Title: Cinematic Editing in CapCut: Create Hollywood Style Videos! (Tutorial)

Creating cinematic B-roll type videos is easy with the CapCut Video Editor, and that is why I'm going to be sharing with you 5 tips on how to get that Hollywood style. Let's jump into it. Editing tip number 1, I'm going to be showing you how to add those black bars onto your video.
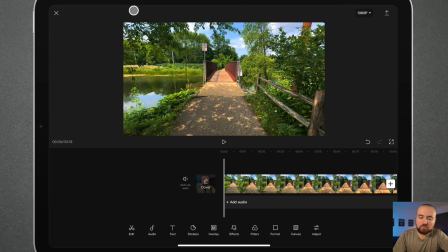(0:18)
So here I am within CapCut. I have this video of me just walking up to this bridge with my phone, and how we add those black bars is you actually want to go under Format, click on that, and as you can see, we're on 16:9, which is the standard for most like YouTube videos and things like that.
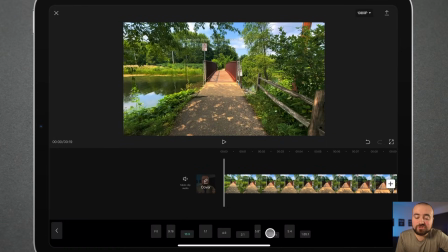(0:36)
But what we want to do is change it to 2:35:1. What this will do is when we click on this, you'll notice how it stretches it out. What that'll actually do is when you export it to YouTube, it's going to give it that cinematic black bar look.
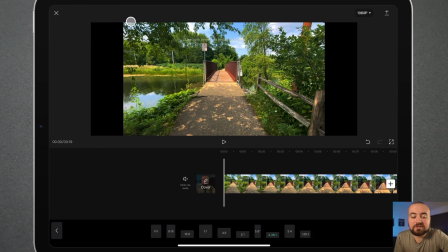(0:52)
Now, even though you can't see the black bars on the top and the bottom, they are there. But what we do need to do is click on this clip and make sure it takes up the full screen.
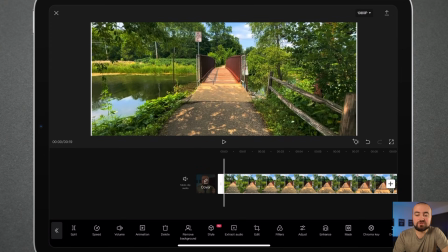(1:03)
So I'm just gonna zoom up there. And then we have the ability to choose what's gonna be in that black bar area by scrolling up or scrolling down.
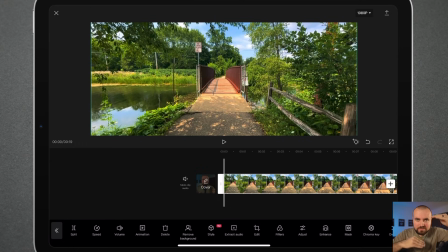(1:12)
So you really have some flexibility of what you want to be in those black bars versus just kind of cropping the video in.
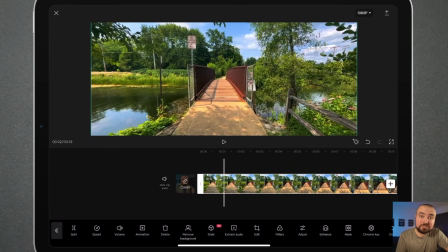(1:19)
So now when we zoom in and later when we export, we're gonna have those awesome cinematic bars. Cinematic editing tip number 2 is color grading and filters. Now this is actually super important because how you color grade and what filter you put on your video is going to dramatically affect how people feel about what they're watching.
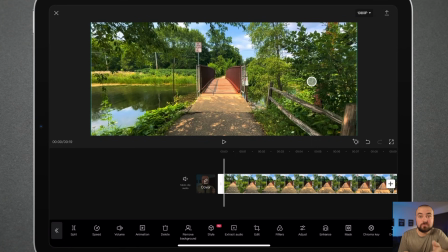(1:41)
For example, if we look at the clip I have on here, let's say I'm trying to make a scary video and it's very dramatic and intense. Looking at this video, this does not look intense. This looks happy, it's bright, it's vivid, the colors are popping. This is not the makings of a intense or serious or scary video.
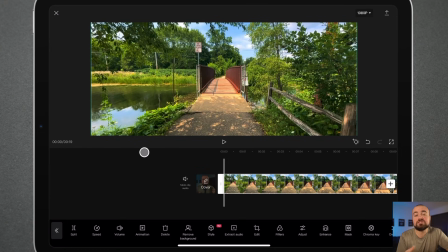(2:01)
So the way we color grade this will actually affect how people feel when they watch our video. So for example, I might go to filters first, and let's go to movies,
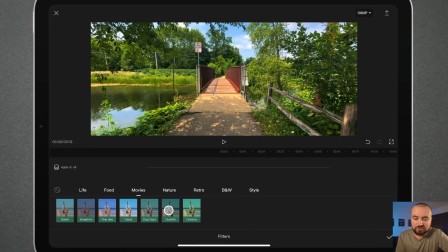(2:13)
and let's choose something like Dunkirk. So if you click on that, okay, now it's a lot more intense, a little darker.
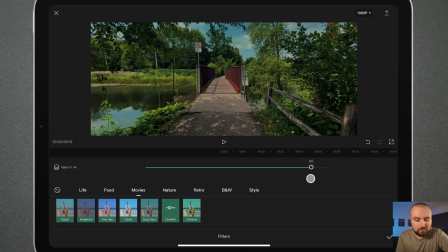(2:21)
So I can also affect it here by pulling on this knob. So we'll do about there.
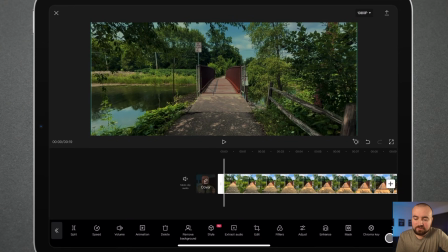(2:26)
I'm gonna click the check mark, and then we're gonna open up the adjust button here.
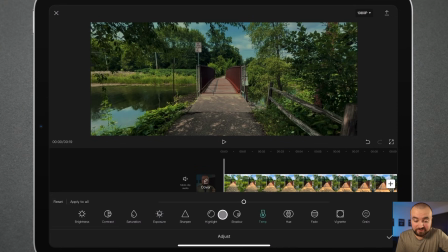(2:31)
And now what we're gonna do automatically is take this saturation and turn it down. There we go. We went from happy to intense and dark. And then we wanna do is click on contrast over here. We can affect this, and that is going to affect how our video looks.
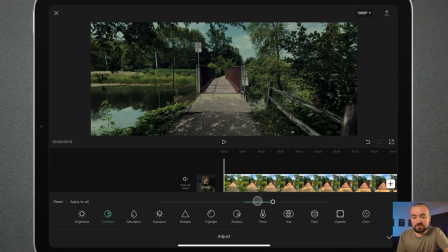(2:48)
We went from happy to, okay, this is looking pretty intense. This looks like there could be something scary here. So when choosing what filters to apply, what settings down here do I even click on? You need to first start with, what am I trying to make someone feel? What am I trying to communicate? Am I trying to make a happy film about a town? Or am I trying to show something intense, sadness, anger? What is the emotion I'm trying to express with my videos? I don't want to talk too long on this, but hopefully that gives you some ideas as to what you should really be adjusting in this section.
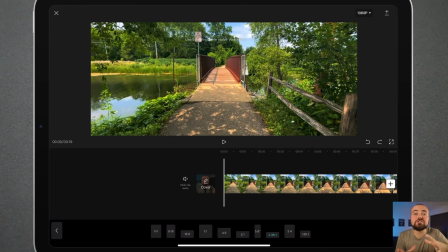(3:26)
Cinematic editing tip number 3 is to use tilt within your videos. Now, what exactly do I mean by tilt? When we're in here, something we could do to add more interest is to actually use keyframes to cause tilts.
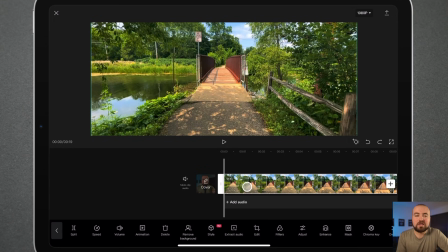(3:42)
So what I'm actually gonna do is click the back button there. I'm gonna click on this. And what we're gonna do is zoom in a little bit further, like so.
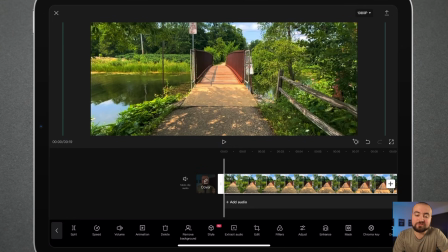(3:50)
And then we're actually going to rotate it. So I'm going to rotate it to the left here.
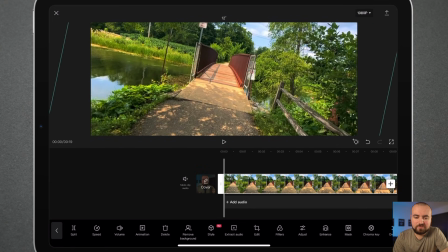(3:57)
There we go. We're just gonna put it on an angle like there.
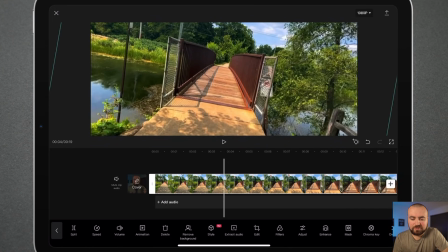(4:01)
Let's go up to about here. All right, so this is where we want the tilt to begin. What I'll do is I'll click split.